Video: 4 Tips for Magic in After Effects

It takes just four steps to get brilliant shading in your design and animation, and they are way easier than you might think.
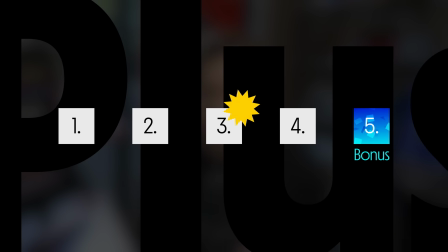I'm going to show you my exact formula to achieve this in After Effects, plus two new techniques that I discovered while making this animation that, if I didn't know earlier,
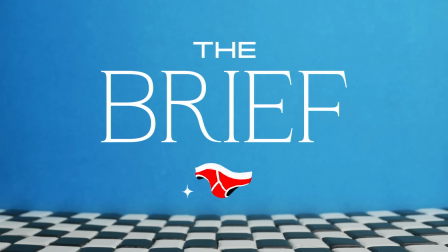I'd probably be on Mars by now. My brief was to make toothpaste look as delicious as possible. If you don't want to eat it by the end of this video, I have failed. I designed it in Procreate.
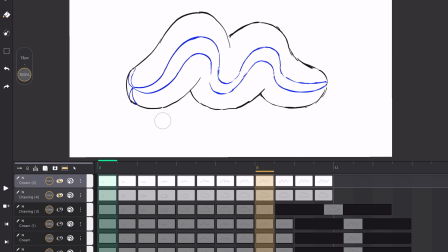I animated the squeeze frame by frame using Calipeg across just 12 frames.
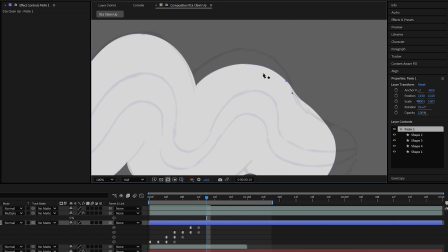To make it super crisp, I cleaned it up using shape layers in After Effects, animating the shape path and nudging each position to match the roughs.
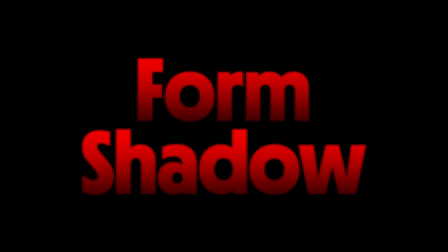Clean as a whistle. Whistle. Now the shading. The form shadow defines the 3D form.
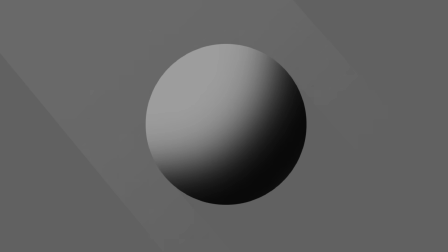This is a circle and now this is a sphere. It shows which area isn't getting hit from the main light source.
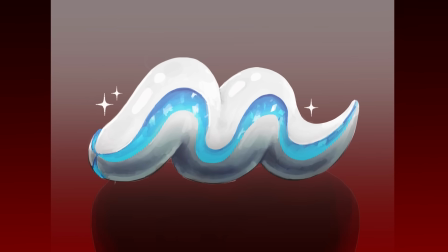Now our light source is towards the top, creating a subtle form shadow underneath. For a basic shape, I would simply duplicate the layer, make its fill darker,
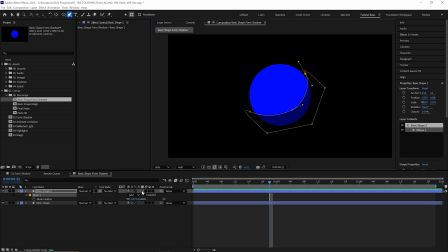draw a mask over where I would like the shading, and increase the feather property on that mask to get a softer shadow.
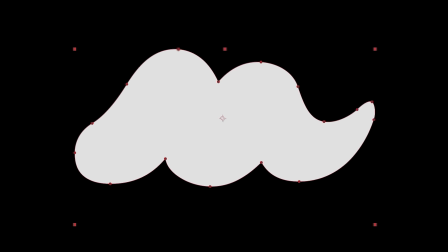Because this is a little more complicated and it moves, we've got an even cleverer option.
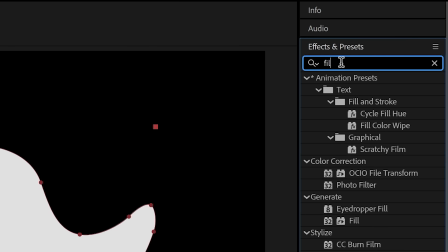We can duplicate our main paste layer, add a fill effect with a darker grey,
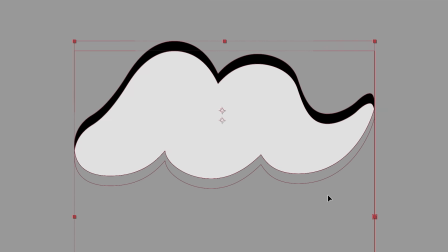invert it, so now it's filling up everything that isn't our paste, move it up just a bit, and then check Preserve Underlying Transparency.
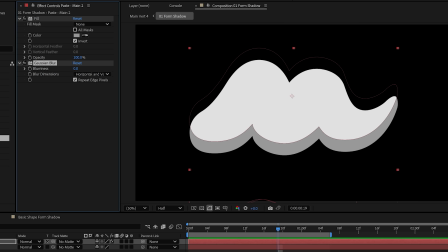So now it only shows over the layers underneath and then add a blur and soften it to our liking.
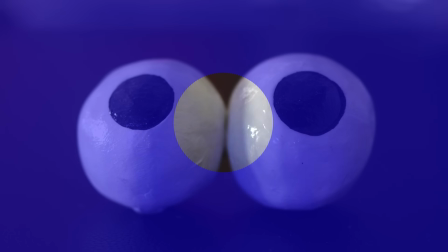Ambient occlusion sounds complicated, but it is just where the light cannot reach into the small gaps.
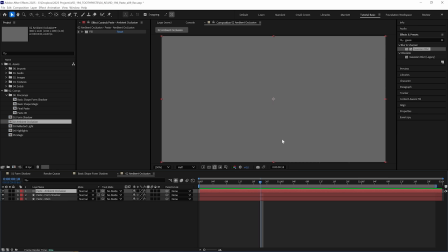For our toothpaste, it is these folds. So on a new dark solid, using Preserve Underlying Transparency again, and we'll set it to multiply,
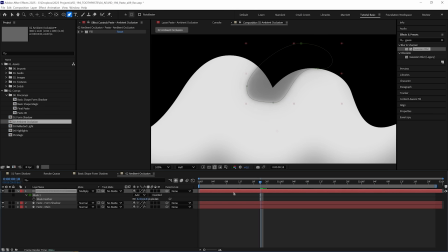I drew a mask with the pen tool, added a soft feather to it and got it to look how we want across this side of the arc.
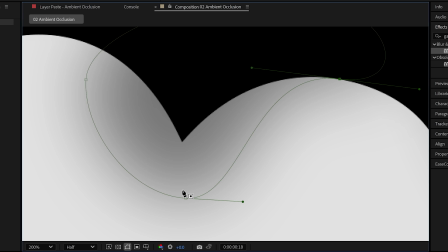Now to remove this left section where we don't want any shadow, I drew another mask.
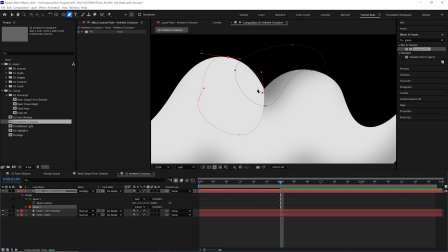This time set it to subtract so it cuts away from that first mask, which looks close. And instead of softening that mask with the feather property, I used my new favorite tool,
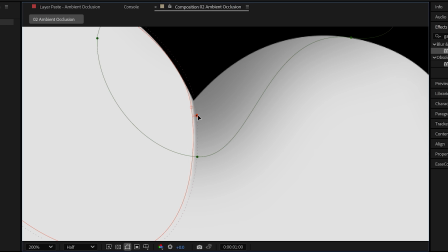the mask feather tool, which lets you vary the amount of feather along the mask.
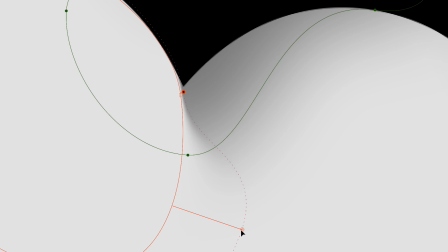So there's no feather here and lots of feather here.
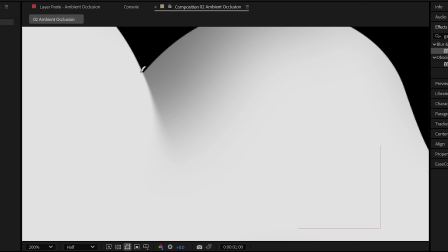And we get this super satisfying fall off for that shadow and we can really feel that crease highly underrated tool
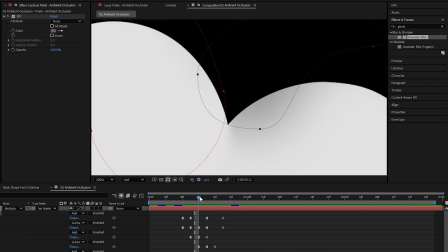i animated the mask pass for the few frames where they are in motion and did the same for the bottom two folds
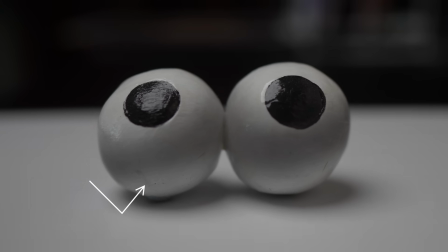reflected light is the light that is reflected off another surface that can also take its color and this makes a lot of shading feel
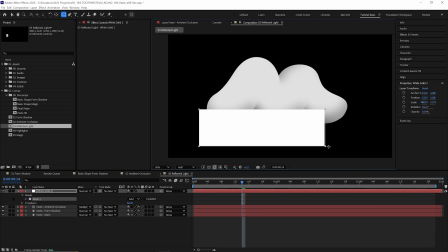refined one way to do this is to create a lighter solid on top add a mask feather it and use your object as a matte and now we've got
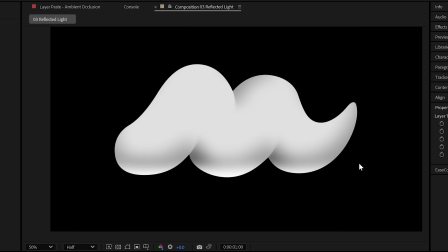light bouncing up from the bottom but because our paste is rounded and it will be subtle we can wrap the light around the whole shape so
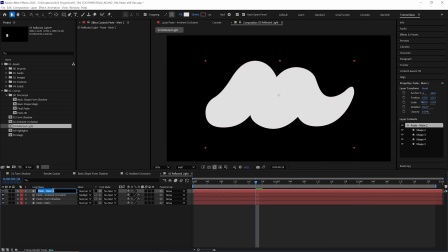we'll duplicate our main paste layer move that on top of everything and we'll rename that to paste reflected light because we always label our layers we'll change
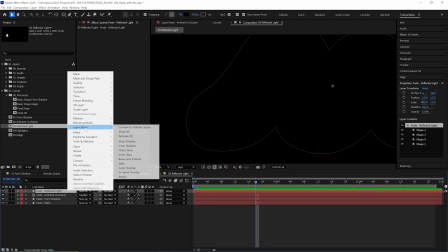its fill from white to black and add the layer style inner glow then we set that layers
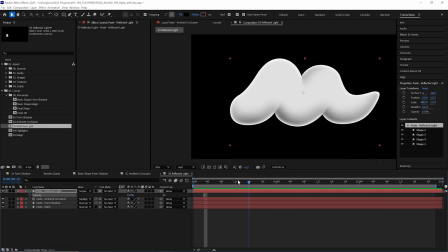blending mode to screen and that wraps around the whole shape reflected light that follows the edge
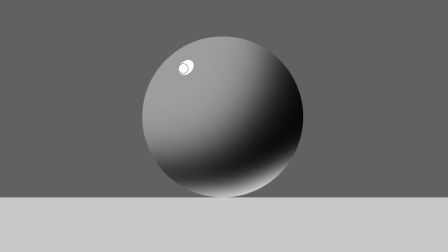The highlights are the brightest spots where the light reflects right into your eyeball and makes glossy surfaces look extra shiny.
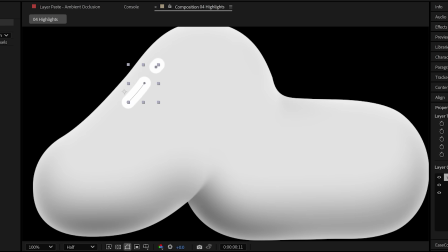For this design, it's pretty simple. I've made some rounded strokes and animated their path across just a few frames.
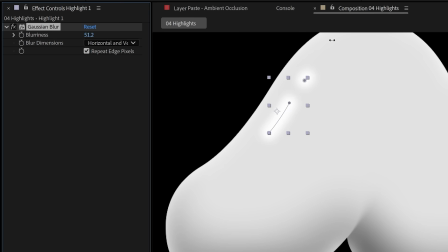If they were on a rougher surface, we could blur those to make it softer, but I want this toothpaste to look juicy so they stay sharp.
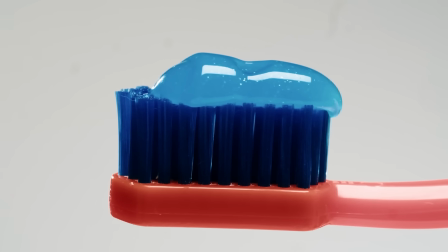Now for the real dessert, that delicious minty gel swirl, inspired by the uncontested greatest ever aesthetic, Fruittiger Aero. I cleaned up the rough animation again with a shape layer and because translucent objects like a gem or gels show light escaping through the opposite side of the light source,
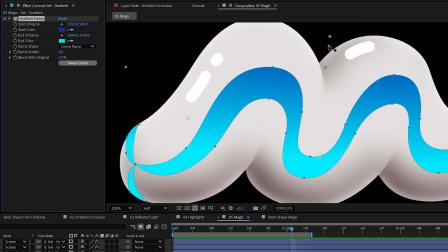I added a gradient ramp effect to that swirl going from blue to cyan.
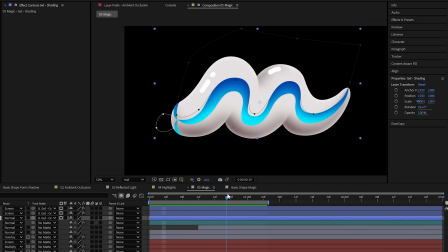To add more contrast, I animated a feathered mask on a blue solid to hug the top edge of the swirl and I wanted
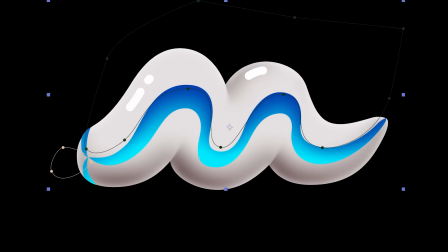it to really glow and feel exciting in there like some sort of nuclear plasma rave.